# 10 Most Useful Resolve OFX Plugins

There is no doubt anymore, Blackmagic's DaVinci Resolve is becoming a leading voice in the post-production community. The main attraction is the one-stop suite that offers everything you need from ingestion to delivery coupled with a state-of-the-art coloring toolset. The fact that in this day and age we have access to previously unimaginable tools is simply incredible. Plus, you practically have about 95% of what you need to edit and color grade in the free version. Today we'll talk about 10 of my favorite and useful OFX within the color page of Resolve. Some are available in the free version, others in the studio. I won't be going in depth, but instead I'll just demo them so you can get some ideas on how to use them in your workflow. And if you stick to the end, I have a bonus tool that's extremely simple and efficient to implement. Let's get rolling. Chromatic Adaptation.
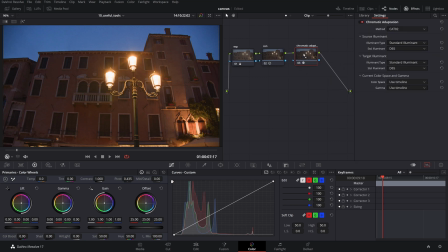This tool is built to adapt colors to various lighting conditions and involves a bit more than just a simple temperature and tint change. You can, for instance, approximate the look of a scene that was captured under a certain type of lighting into a different selectable target source.
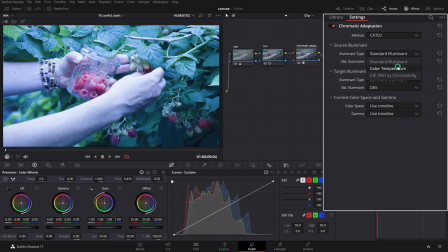Or perhaps fine-tune the color temperature of a clip that wasn't set correctly in camera. Set the source illuminant to the original color temperature of the source footage and select a different one from the target illuminant. The advantage of this tool over a regular color temperature adjustment is that it takes in account the working color space and gamma,
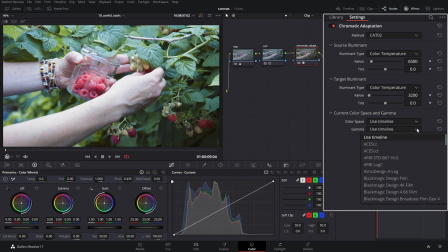which can be specified from the selection boxes below.
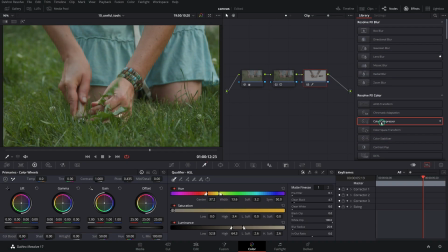When you need to homogenize a range of hues towards a single target color, the color compressor can do wonders. It works extremely well for skin tones where you might want to correct certain patches of discoloration or for items in the scene where you want to limit the color range of a certain product.
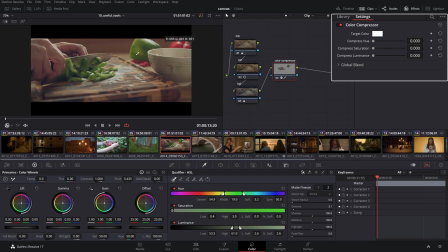Use the color picker to select a range or single sample from the color you want to work with from the target color. Then, using the compress hue, saturation, or luminance, you can compress the color range towards the target selection.
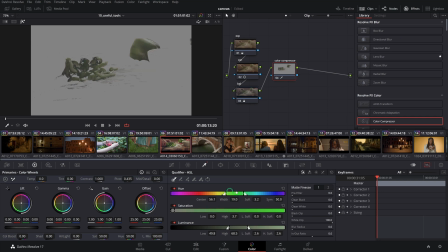This tool works well using a qualifier preserving other parts in the image you don't want to be adjusted.
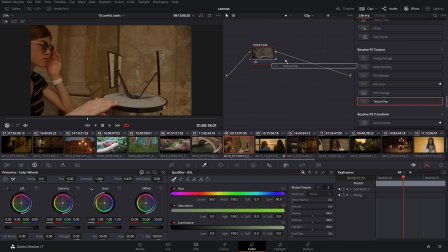The Texture Pop OFX is a glorified version of the mid-tone detail slider in the color wheel palette, but with the option of applying the adjustment to certain tonal ranges. Use it to add a splash of sharpness for footage that's slightly out of focus, or use it to soften skin tone.
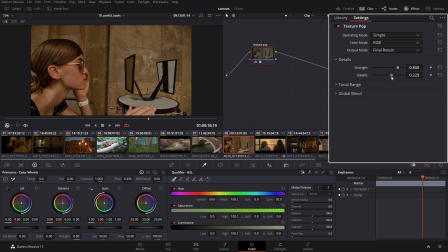Use it responsibly since it can get out of control quickly if you do drastic adjustments, resulting in unnatural looks. A little bit goes a long way.
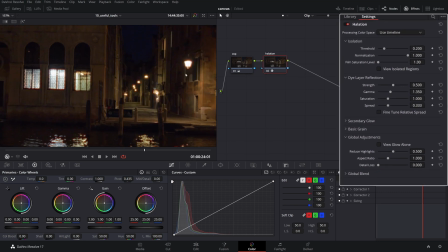Halation is known technically as a flaw in analog film processing, but it developed into being a pleasant characteristic of the film look.
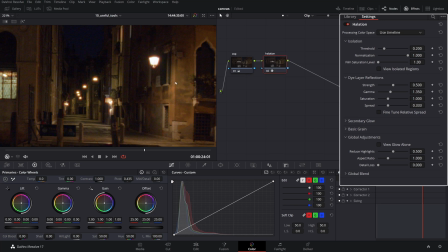It's defined by the orange-tinted bloom around the high contrast area, such as lights or reflections. Use it in conjunction with a film print emulation LUT such as the K2383 to add to the filmic character of your image. If you're submitting footage to Stocksy, you should use this selectively since your aim in this case should be for a natural look.
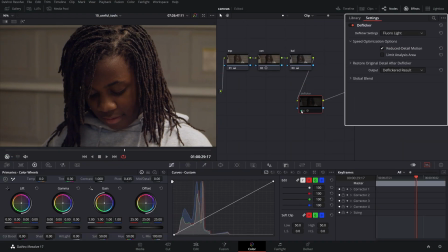A handy OFX plugin that solves a variety of flickering issues from time-lapse exposure variations to fluorescent light frequency pulsing. It also has more advanced parameters that you can use to target the flicker adjustments only to the affected area of the image.
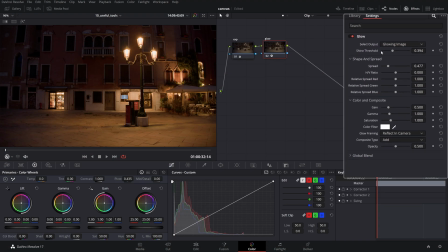A highly customizable yet easy to use effect to add glow to your image. Use it to emulate analog film bloom around the highlights or to add a mist effect, reducing the contrast around those areas. Works great to soften the highlights roll off in the high contrast area such as light sources.
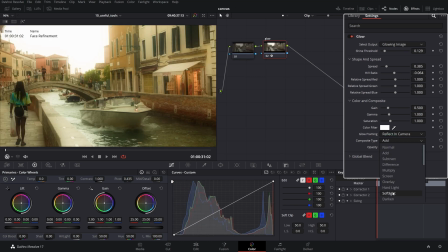If used in a soft light composite type mode, you can create some pretty moody looks.
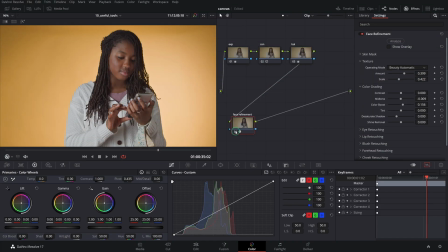The Face Refinement OFX itself is worth the entire Resolve Studio value. It is extremely powerful and very easy to use with incredibly natural results. It features face detection, analyzing and tracking the movement, then dividing the face into regions that can furthermore be manipulated for retouching.
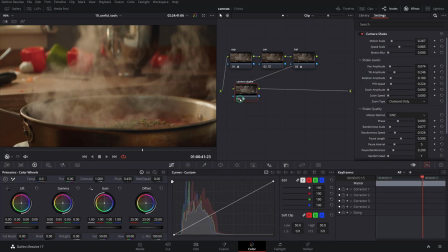When you want to add some movement to static footage that was filmed on a tripod, the Camera Shake OFX is the best candidate.